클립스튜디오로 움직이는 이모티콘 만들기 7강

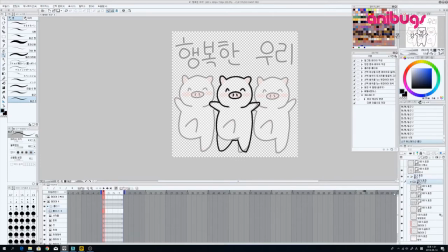3:30 여기서 애니메이션 폴더도 새로 만들어주고
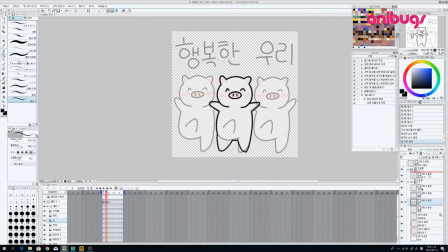3:47 여기에는 선레이어만 다시 추가시켜줍니다. 안 돼 그래서 한번 라인을 테스트해보는다 이 두 가지만 했을 때 애니메이션이 어떻게 나오는지
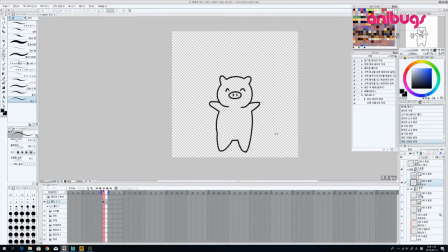4:11 지금 보이시는 것처럼 이렇게 다리를 올리는 애니메이션이 정말 간단하게 만들어졌는데요 이 사이에 프레임 같은 프레임을 계속해서 추가를 해서 동작을 자연스럽게 만들어 줄 겁니다.
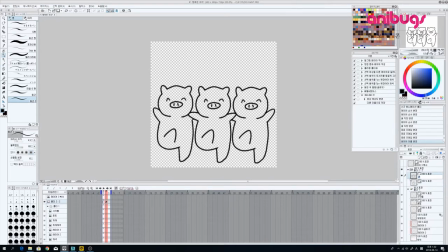4:29 첫번째 레이어를 1번으로 해주고 마지막 레이어를 3번으로 해준 다음 이 사이에 레이어를 다시 하나 더 만들어 줘서 3번과 2번
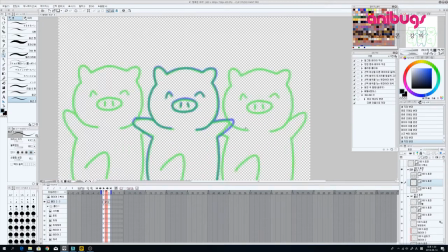4:46 해서 이렇게 파이 이미지를 한번 넣어 주는 겁니다.
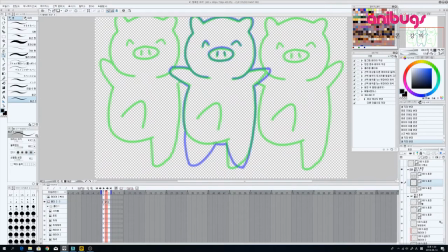4:52 다리가 올릴 때 들어가는 가속도를 생각해서 중간 프레임은 이정도 이미지가 될 수 있도록
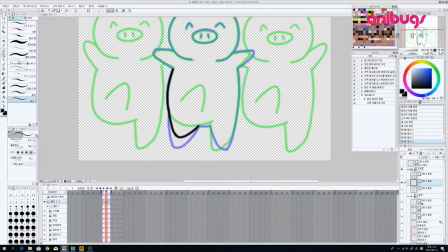5:08 해주고
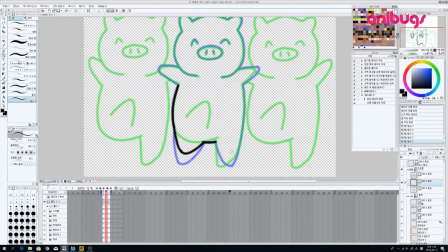약간 찌글찌글한 느낌이 좋아서 하나하나 그리고 있어요
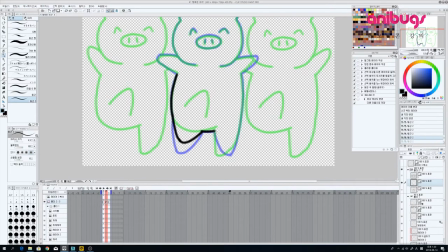네
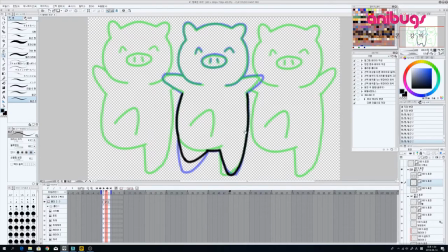5:38 약간 노가다 작업이 너무 노가답니다
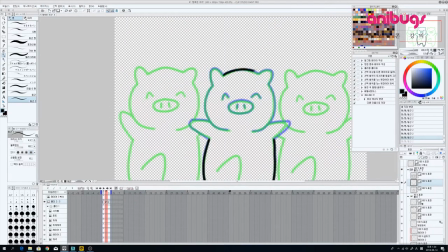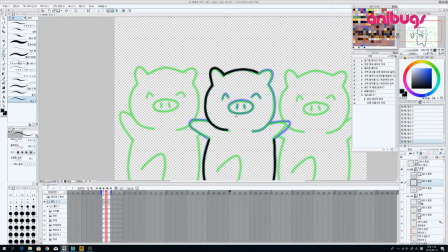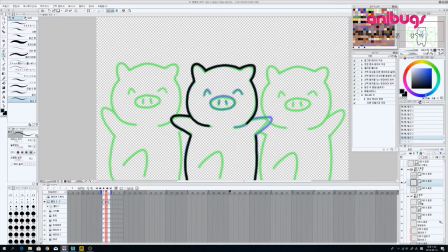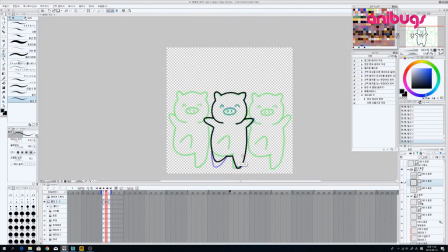6:24 한번 다시 확인해 볼게요 조금 중간에 있는 배지는 동작이 자연스러워졌죠
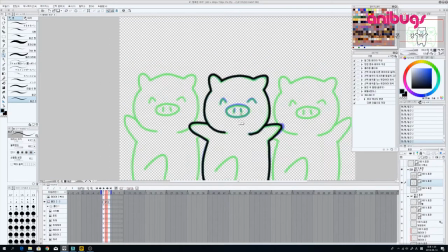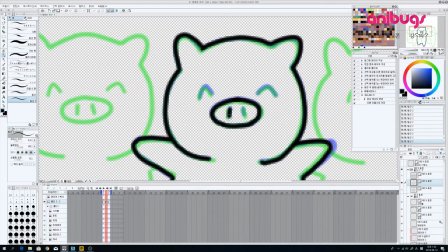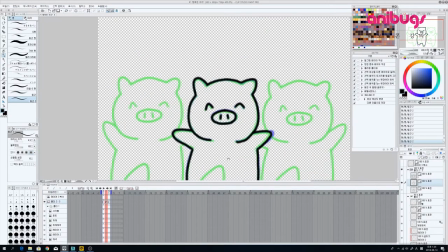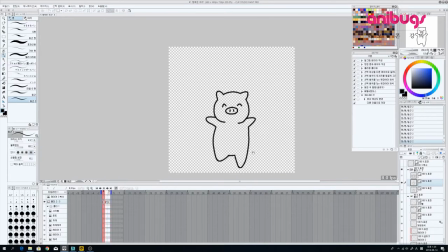6:54 보통 애니메이션은 1초에 8프레임 정도가 들어가니까 지금 저희는 3프레임 밖에 안 만들었잖아요 그리고 5개의 프레임을 더 넣어주셔도 되고 정말 간단한 애니메이션 같은 경우에는 이 상태로도 끝내줘도
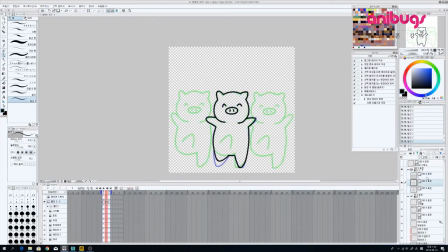7:10 되는데 더 부드러운 작업을 위해서 프레임을 계속해서 추가시켜 보겠습니다
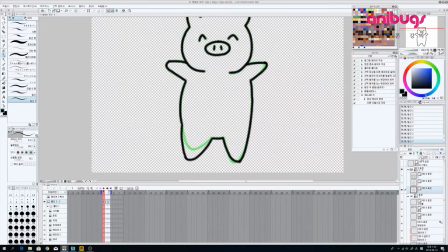그래서 플레이 타임을 또 늘려주고
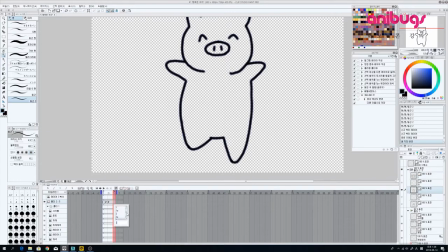7:31 2번을 사이에, 3번을 가장 뒤에 그리고 2에는 2번 해서 중간 프레임을 계속해서 차근차근 쌓아주시면 됩니다.
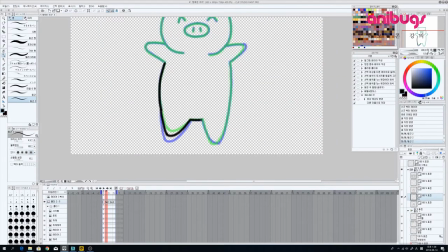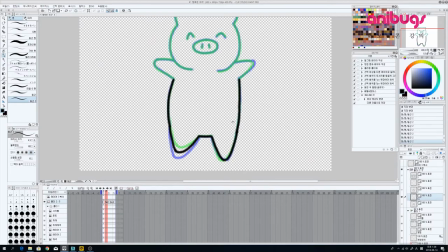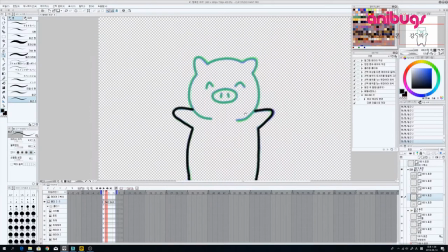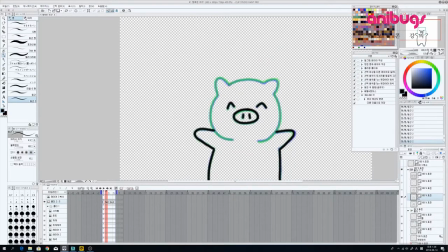정말 간단한 애니메이션 작업이기 때문에 많은 프레임을 추가 안해 주셔도 될 것 같아요.
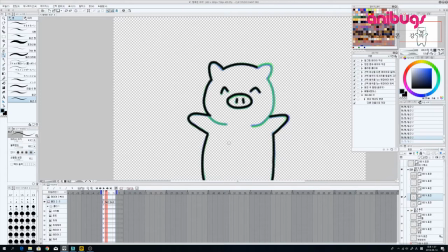8:42 안녕하세요.
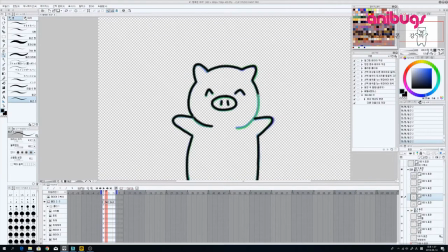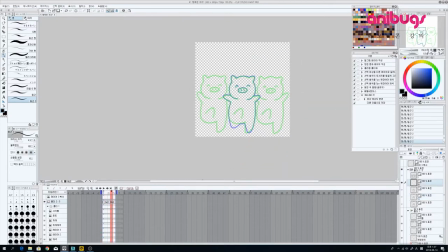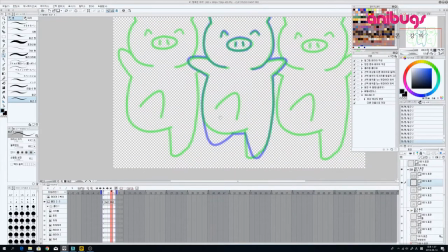8:59 여기서는 가운데 그려주는 것보다는
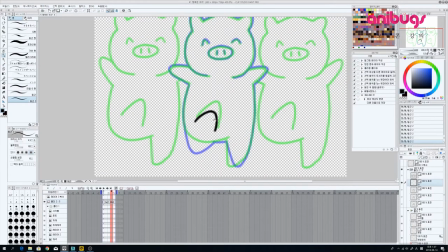9:09 다리가 속도가 빠르니까 멈추기 직전에 프레임 하나를 더 만들어줍니다.
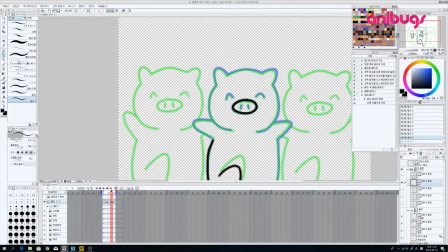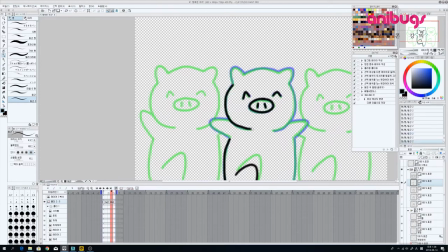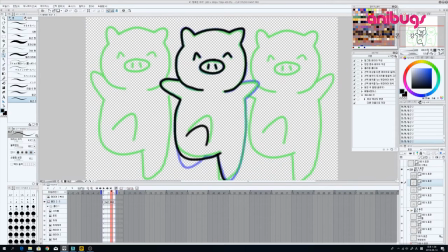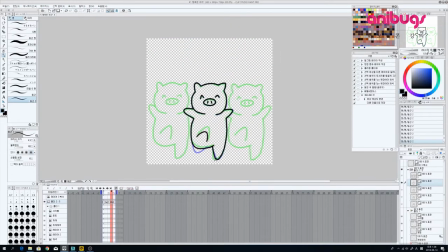10:12 한번 확인해 보겠습니다.
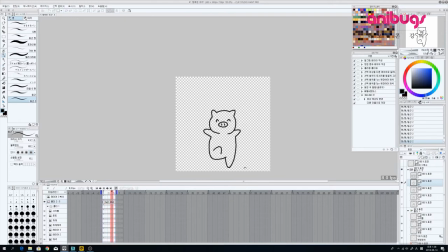지금 돼지발이 3번에서 1번으로 넘어갈 때 갑자기 확 내려오는 모습을 보이고 있잖아요 그래서 지금
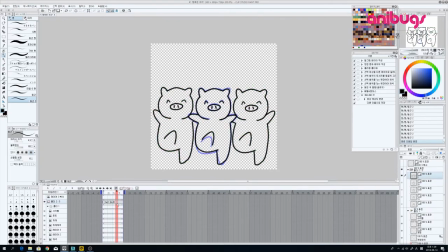10:47 만들어줬던 이미지 자체를 거꾸로 다시 지정을 해 주겠습니다 이렇게 하면 발을 올리고 발을 내리는게 자연스러워졌어요
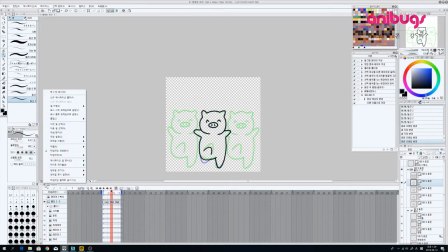11:07 하지만 너무 느리게 움직이니까 프린 레이크를 빠르게 빠르게 해 줬습니다 이
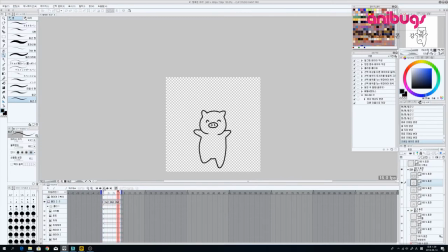정도면 된 것 같고요 이 레이어 자체를 이제 복사를 하고 옆에